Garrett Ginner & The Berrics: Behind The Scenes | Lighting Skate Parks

Yo, what's poppin'? It's the Hyphenate, and that's just a little snippet from the production that I did with the Berrics and Garrett Ginner. It's a short film slash skate video that is on the Berrics YouTube channel right now.
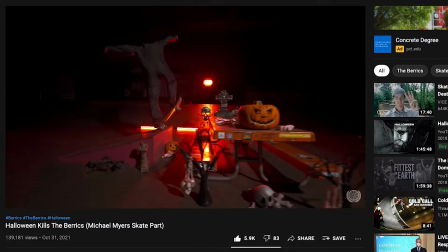[0:24]
This video is gonna be a behind the scenes of that entire production. So right now we are in a parking lot that has its own lights already built in.
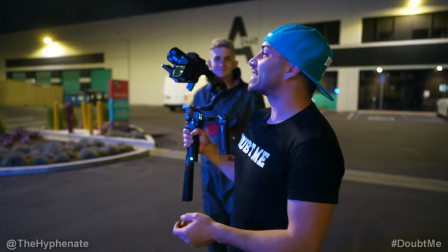[0:32]
Unfortunately, we don't have any control over being able to shut those lights off or make the color temperature we want.
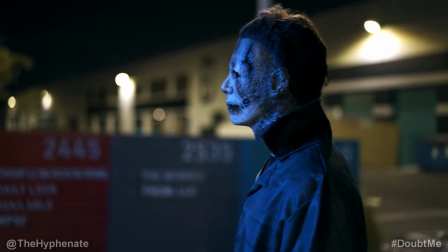[0:38]
So we gotta work with what we got. I want this shot to be a little bit warmer. So I actually have my white balance set right now to 4200.
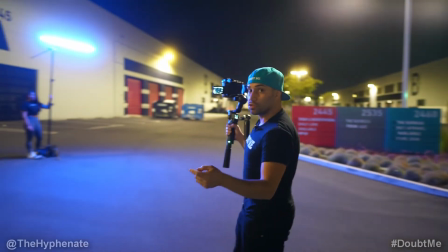[0:45]
Here we have one of the new PavoTube Mark II, which is a 4-foot tube light.
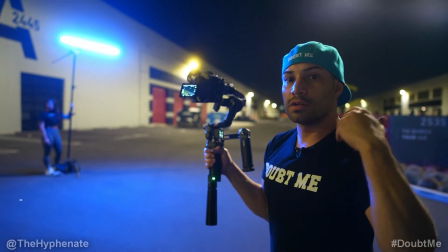[0:52]
We have a blue color that's gonna be kind of a recurring color for some of this, the opening scene.
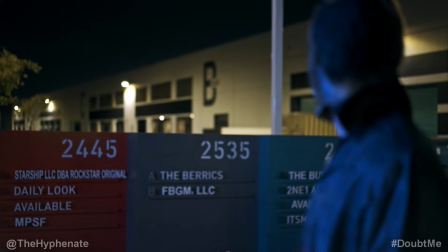[0:57]
It's gonna be off to one of his sides. So this is the opening scene when Michael first walks into the parking lot,
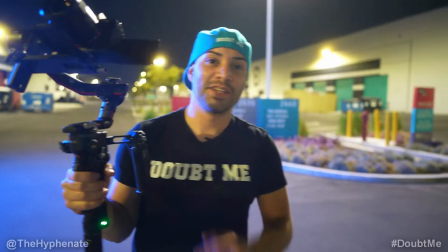[1:03]
onto the premises, sees the Berrics sign, and then looks for his next victim, which is me.
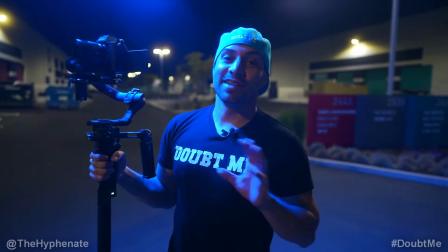[1:09]
Looks fire.
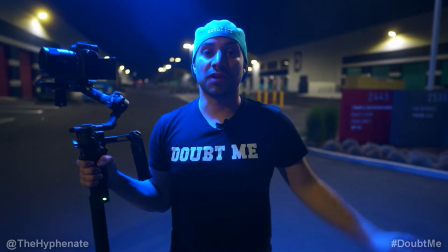[1:10]
Again, really don't have a lot of light flexibility with the actual location, but having this PavoTube really kind of gives him a nice pop.
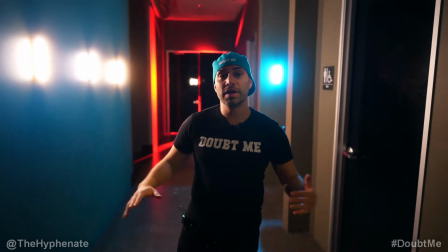[1:18]
So here we have the hallway that leads into the Berrics.
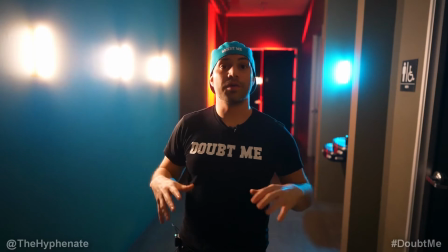[1:21]
Now, we wanted to have all the house lights off here so that way we can have more control over the light, and we wanted to make sure that we made this more eerie.
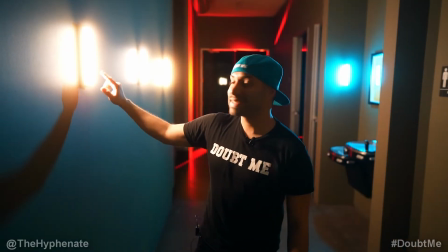[1:28]
So we actually have these Nanlite PavoTube 6C little lights right here, and we made them tungsten.
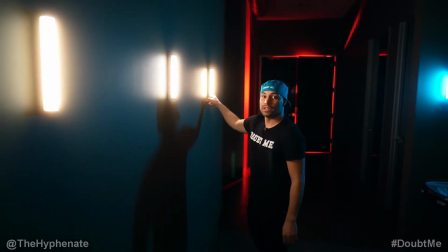[1:36]
This light we set to 20%, this one to 15%, and then this one to faulty bulb, so it has a flicker. Michael Myers walks this way.
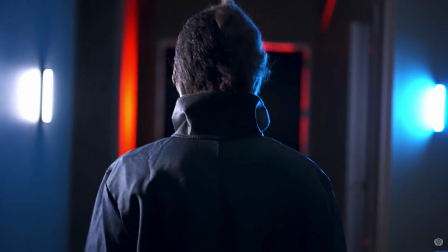[1:45]
We wanted a little bit more of a contrast here. So we have a blue light that's gonna be out of frame when we're filming.
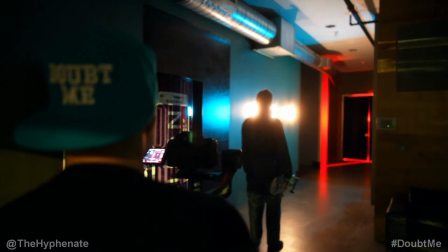[1:51]
And then going into the park where he's gonna go and skate, we definitely wanted to make that super eerie.
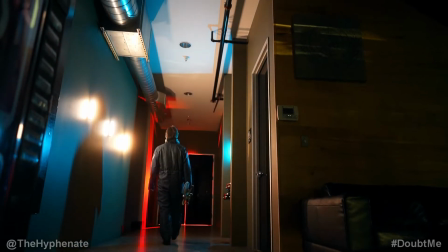[1:57]
So as you can see here, we have red light spilling out into this side of this little wall here.
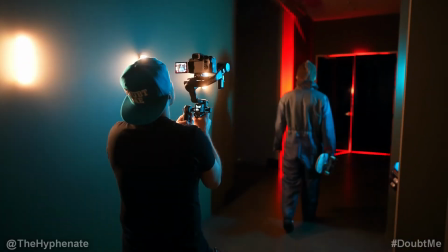[2:04]
So there's this big gap here. So he's going from this, what looks more natural, to now going into the haunted Berrics.
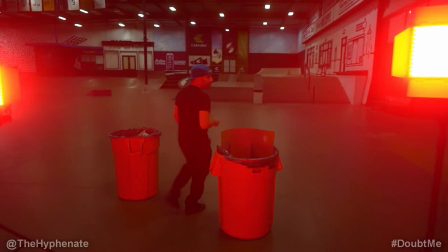[2:10]
Now, for the lights that we're using here, in order to actually have all that red light spill, we're using two Nanlite MixPanel 150s.
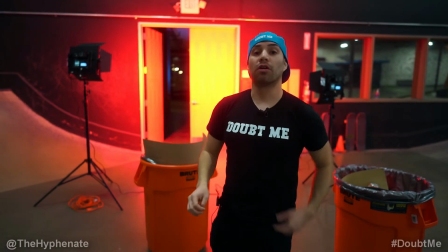[2:18]
Now, these are extremely powerful, high output, and they are RGB. So we have it set to 100% output power.
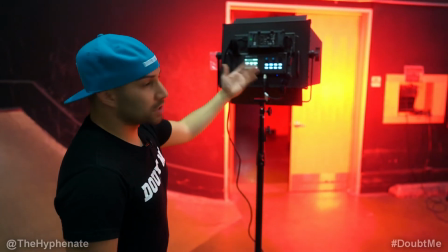[2:25]
So full blast, hue at 0, which is red, and then the saturation all the way up to 100.
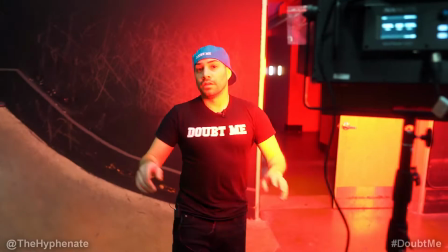[2:30]
Then we want that super red spill coming out of the edges of that doorway. Now, obviously, in order for that to be maximized, we have to turn off the house lights in the park.
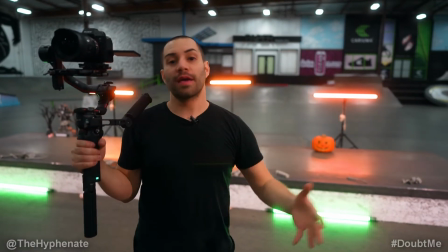[2:38]
All right, so now we're gonna start filming actual skateboarding. Michael Myers skating the Berrics, killing the Berrics.
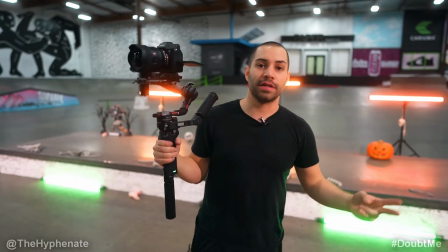[2:44]
And we're using a variety of Nanlites. We're gonna turn off all the house lights in here. The Forza 300B, we have 2 of these lighting up the ledge currently.
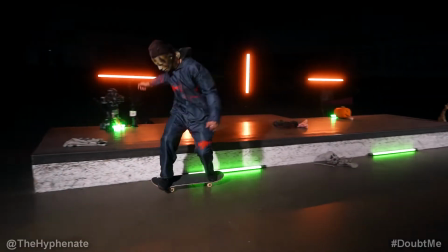[2:52]
For the actual practical lights that are actually in the shot, we're using a variety of Nanlite tube lights.
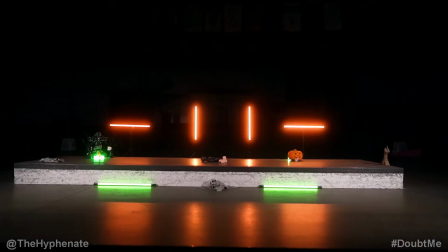[2:57]
So we're using the previous PavoTubes, the 4-foot, as well as the new PavoTube Mark II 30X.
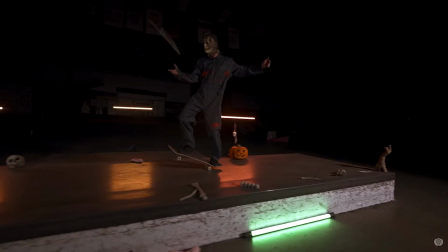[3:04]
So we have 10 lights in total, and we're using a variety of them across this location, but as we end up going to different spots around the park, we're gonna dress up different sections differently.
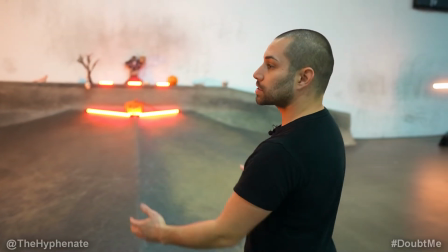[3:13]
All right, so now Garrett's gonna skate the hip. We dressed up just for this specific section. So here on the left, we have a Nanlite MixPanel 150.
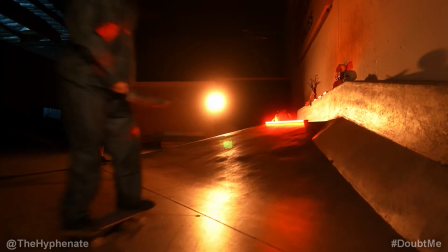[3:21]
Very powerful light, RGB. We have it completely yellow. Everything in this area is red.
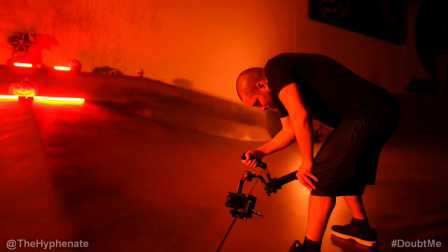[3:27]
We have 2 PavoTubes, the 4-foots, and then we have 4 little 6Cs.
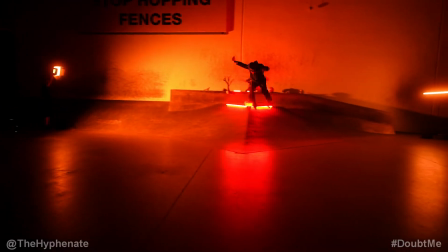[3:33]
So we have 3 on top, we have 1 pointing on the bottom of that jack-o'-lantern to give it some more of a sinister look.
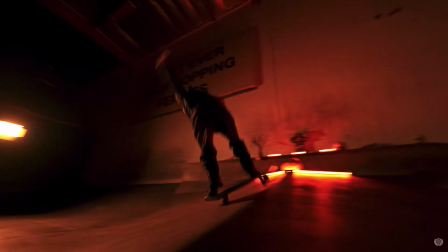[3:40]
This is gonna give them enough light, and it's just gonna be yellow and reds only, kind of fiery look.
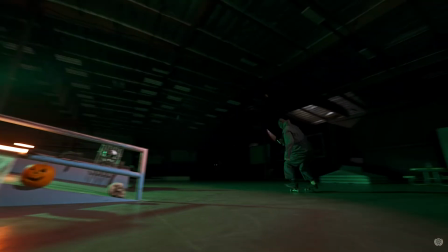[3:49]
All right, so now Garrett's gonna skate the A-frame. Now, what we wanted to do is we wanted to actually have some PavoTubes on the actual lower part of the rail.
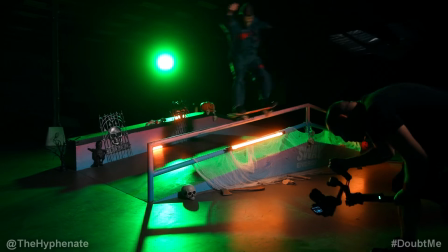[3:57]
So he's gonna grind on the higher part. We wanted some here to just give it some orange spill on the floor.
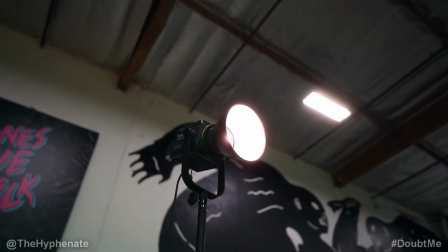[4:02]
Our main lights are the Forza 300B as our main light at 3200 Kelvin, which is lighting up where he's gonna be skating.
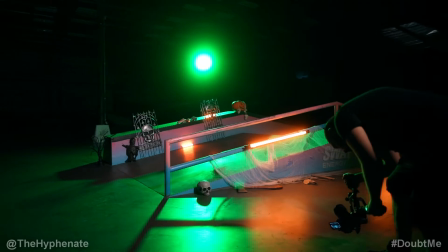[4:09]
On the back end, we have a backlight coming in, utilizing the Nanlite MixPanel 150,
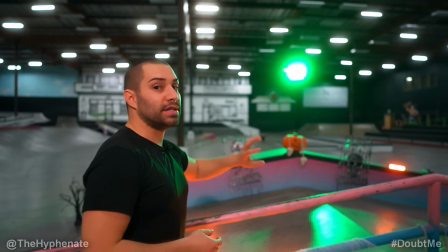[4:15]
and we have it set to RGB full intensity at green and full saturation.